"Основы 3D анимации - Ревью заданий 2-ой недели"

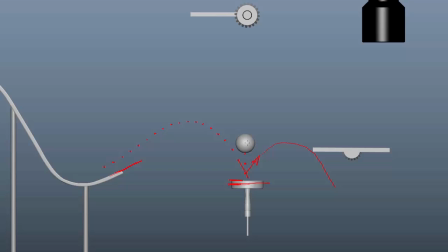(49:23)
С каждым кадром вверх он должен терять свою скорость. И мы видим, что это не происходит. Ну, его просто примагничивает вверх.
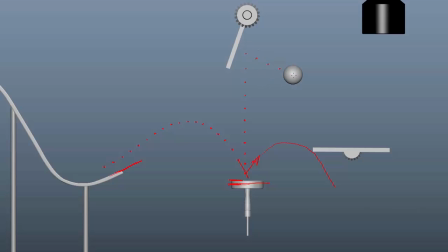(49:42)
Так, так, тут тоже не дуга, а ровная линия. Что тоже неправдоподобно. Немножко начало превращаться в дугу, немножко начало появляться ускорение, но это мало.
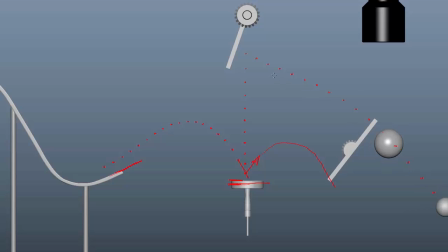(49:59)
И дуга просто с одним изломом. Это две прямые линии с мягким переходом между ними. Потерял скорость мячик маленький после удара. Вот, так что нужно поправить и маленький, и большой мячик.
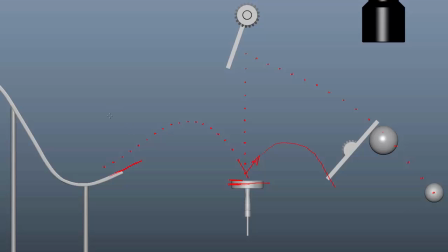(50:15)
Их дуги, их спейсинг и тайминг. Те же самые комментарии. Окей, ну вот, такое у нас второе ревью. Рассматриваем предыдущие темы. Окей, еще немножко посмотрю. Большой мячик, как он летит.
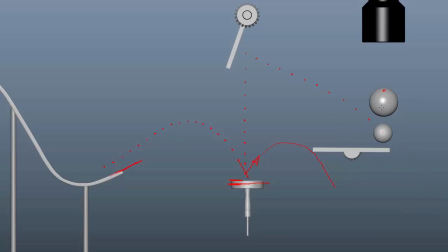(50:37)
У него тоже пропал, он как бы, ну его вертикальная скорость. Он же падает вниз, он должен... Ну, если он очень легкий, он, да, он не будет сильнее ускоряться, чем он уже ускорился. Но теперь он должен продолжать опускаться вниз. Его же ударило в бок и вниз.
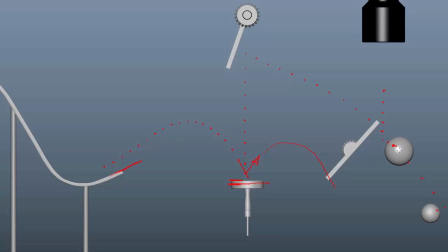(50:53)
А вот он вообще, ну, как бы потерял свою скорость вниз и начал медленно двигаться в бок. После удара, в общем, он не то что получил ускорение, он получил замедление после удара. Это тоже не совсем правдоподобно. Окей, а мы идем к следующей работе. Ее прислала Алена Сычева.
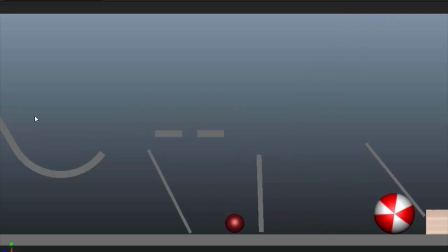Так. Маленький мячик очень примагничивает и что-то ему меняет скорость.
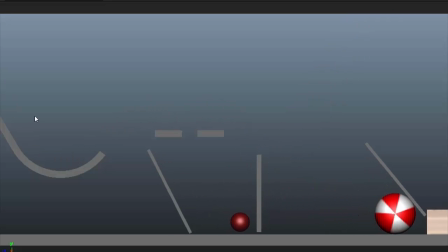(51:31)
Его затормаживает, его разгоняет и ускоряет. Спейсинг нужно посмотреть обязательно. В нем как бы цель вот этого задания этой недели, чтобы два мячика двигались правдоподобно.
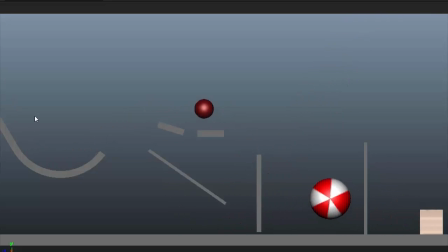(51:44)
Просто один мячик должен двигаться как более тяжелый правдоподобный мячик, да, правдоподобное движение, другой более легкий. Но оба мячика должны двигаться по дугам с правильным или правдоподобным спейсингом, да, и с ускорениями и с замедлениями.
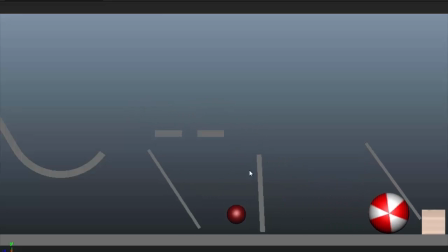(52:03)
Значит, с маленьким у него и присутствует замедление, ускорение, и я имею в виду не правдоподобные, а такие не на пути вверх и на пути вниз, а просто вот, ну, в какие-то случайные моменты времени. Это хорошо было бы поправить, мы сейчас это, опять же, немножечко рассмотрим.
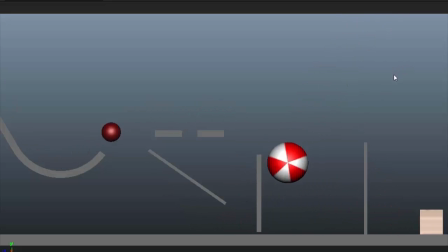(52:21)
Большой мячик летит с одним и тем же спейсингом, и не по дуге, а выглядит, ну, прямой линией. Может быть, какая-то микродуга присутствует в большом мячике, но сейчас я, ну, мне она незаметна, что, опять же, убирает правдоподобность.
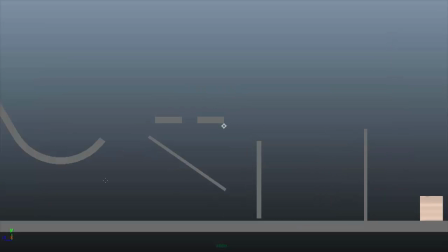(52:36)
Окей, смотрим. Сейчас я сделаю, чтобы мы получше все видели здесь. Поехали. Большой мячик. Его серединка. Ну вот.
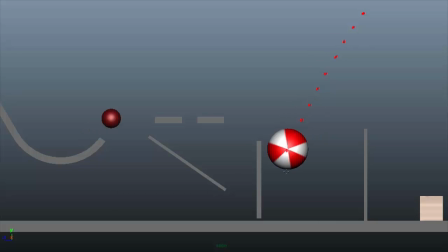Тут он потерял полностью скорость. Вот он. Только что он летел вот с таким спейсингом. Следующий кадр он потерял скорость. Опять ускорился.
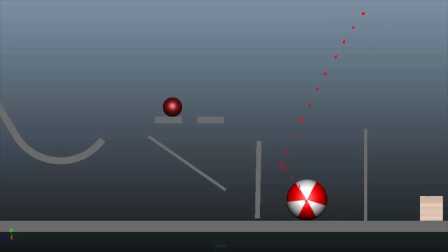(53:14)
На пути вниз большой мячик, если даже он такой и легкий, то, ну, мы должны все равно показать, что он движется по дуге. И, допустим, он был здесь, потом, да, потом здесь.